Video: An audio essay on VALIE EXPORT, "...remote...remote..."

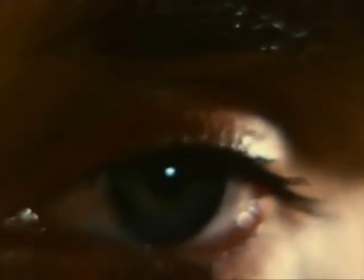248s
The ideology of the video structure establishing a relationship between camera and subject being viewed is known as the apparatus theory,
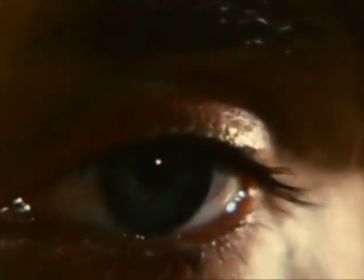257s
noted in Lee's article. An instance of this This is the use of cameras to help establish a relationship
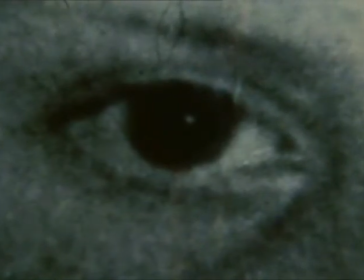263s
between children and performers with close-up images of their eyes. First the performers' eyes, then the children.
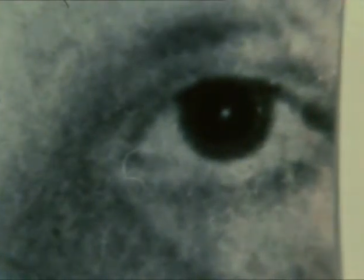272s
This theory deals with not only the meaning of images in the video,
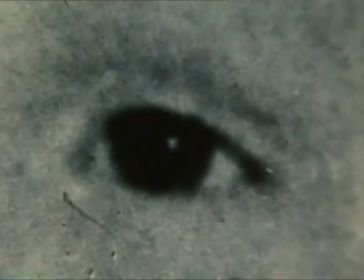276s
but how the images translate onto the screen and how we then read the images.
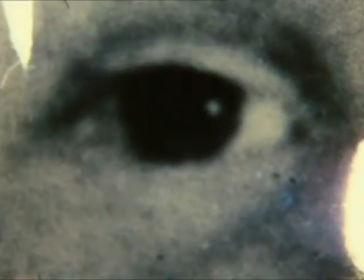282s
The translation of the images on the screen is important, but the medium is also important.
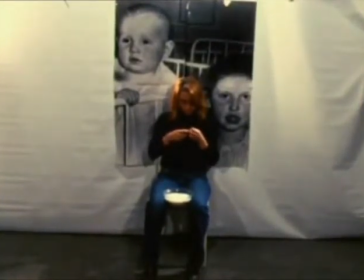287s
The camera helps create meaning with subject or object not through narrative, but medium, in this case, video. This is known as medium specificity, a concept conceived by Marshall McLuhan covered in Tanya Layton's essay.
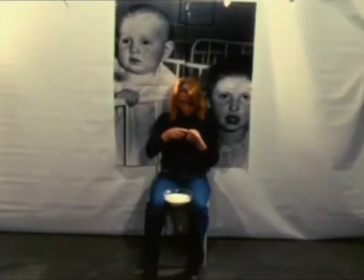304s
According to her, medium specificity refers to the traditional way in which mediums have been specified. By using video, it could be said that Bailey Export has rejected the former idea of traditional medium. Therefore, she is rejecting the idea of male dominance.
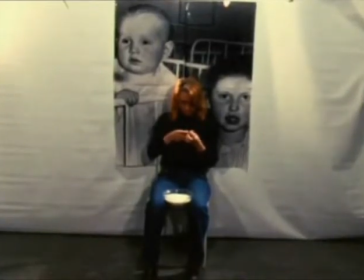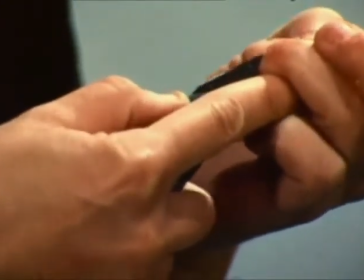330s
Many artists choose to use the camera because it is affordable and accessible.
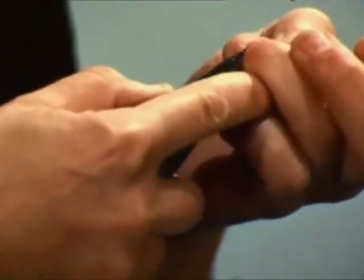336s
It is used mainly because this medium has an immediate quality noted in William Kaisen's essay.
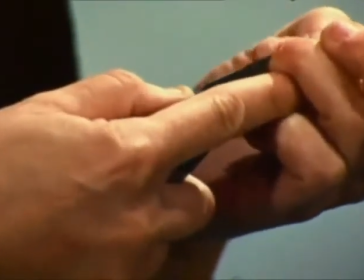342s
The immediacy of medium helps Vali Export achieve a sense of liveness so the violent act of cutting herself affects the audience even more.
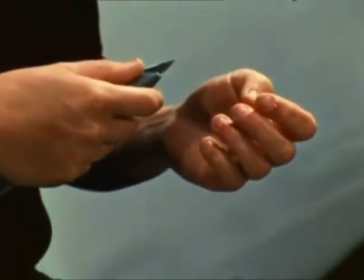351s
Her goal for using this medium is to challenge the structures and conditions of visual and emotional
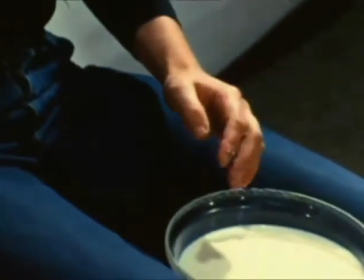356s
communication so as to render our amputated sense of perception capable of perception again.
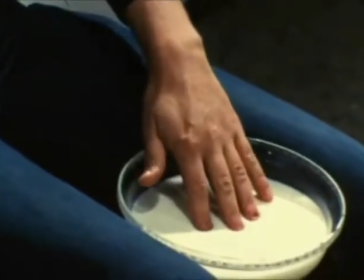363s
Vali Export, the performer on screen, is an object.
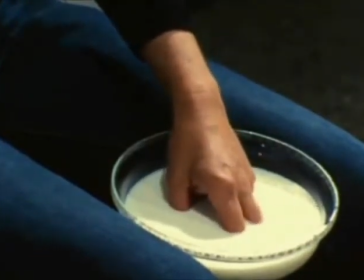366s
She is an object because she is used as a prop to convey emotions of violence, fear, and anger.
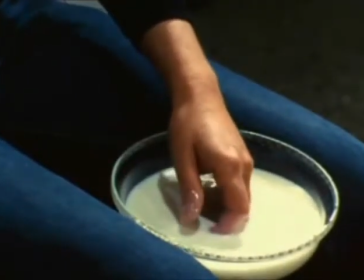373s
She is not acting in the conventional sense of having dialogue and conveying emotions and facial expressions with traditional narratives.
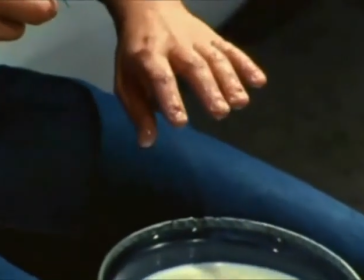381s
She is mechanical. She is doing something repetitive to convey an idea.
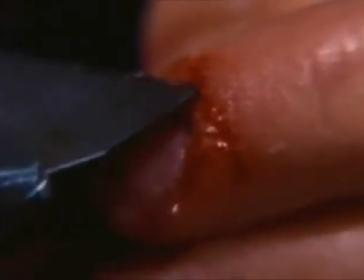386s
At first, when the audience watches the video, they simply think that she is just cutting her nails or trimming her cuticles.
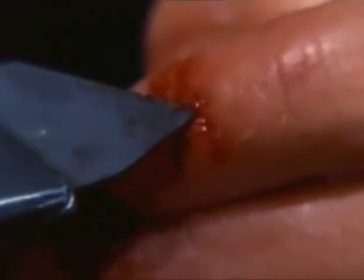394s
But as the shots move closer to her hand,
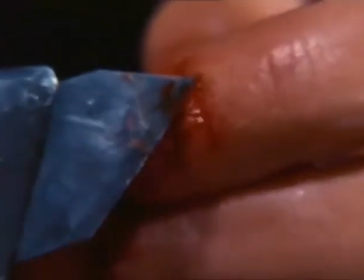397s
she is doing a violent act of cutting herself until she bleeds and dunking her fingers into a bowl of milk.
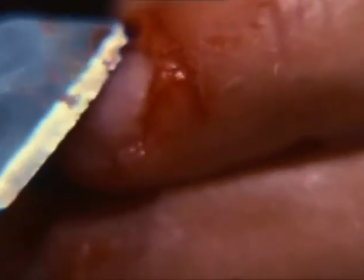404s
This affects the audience mentally and physically because they do not expect it. By having close-ups of the performer cutting herself,
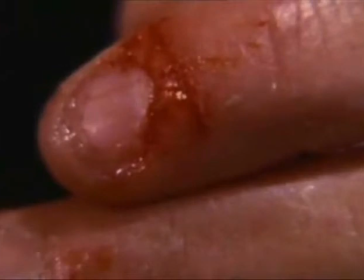412s
she is externalizing an internal state triggering a psychological tension between the audience and her. By watching it, we imagine the feeling of physical pain ourselves. Even if the audience knows the conclusion, the knowledge of it creates anticipation for them to watch her do the act of mutilating her fingers. Even more.
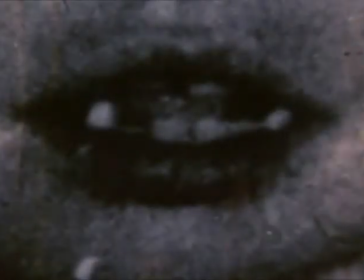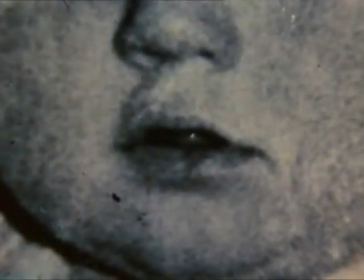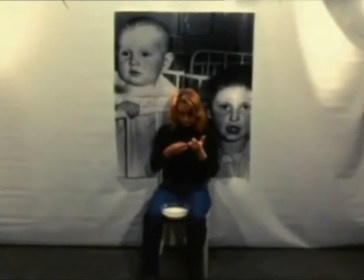443s
Remote Remote is a very shocking video that plays with one's mental state through the use of graphic images and props. As one watches her cut herself, one wants to look away, just listening to the audio, hoping the images would disappear.
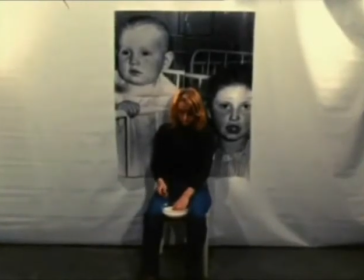462s
The blatant mutilation of her hands is a direct statement that is unforgettable to the senses.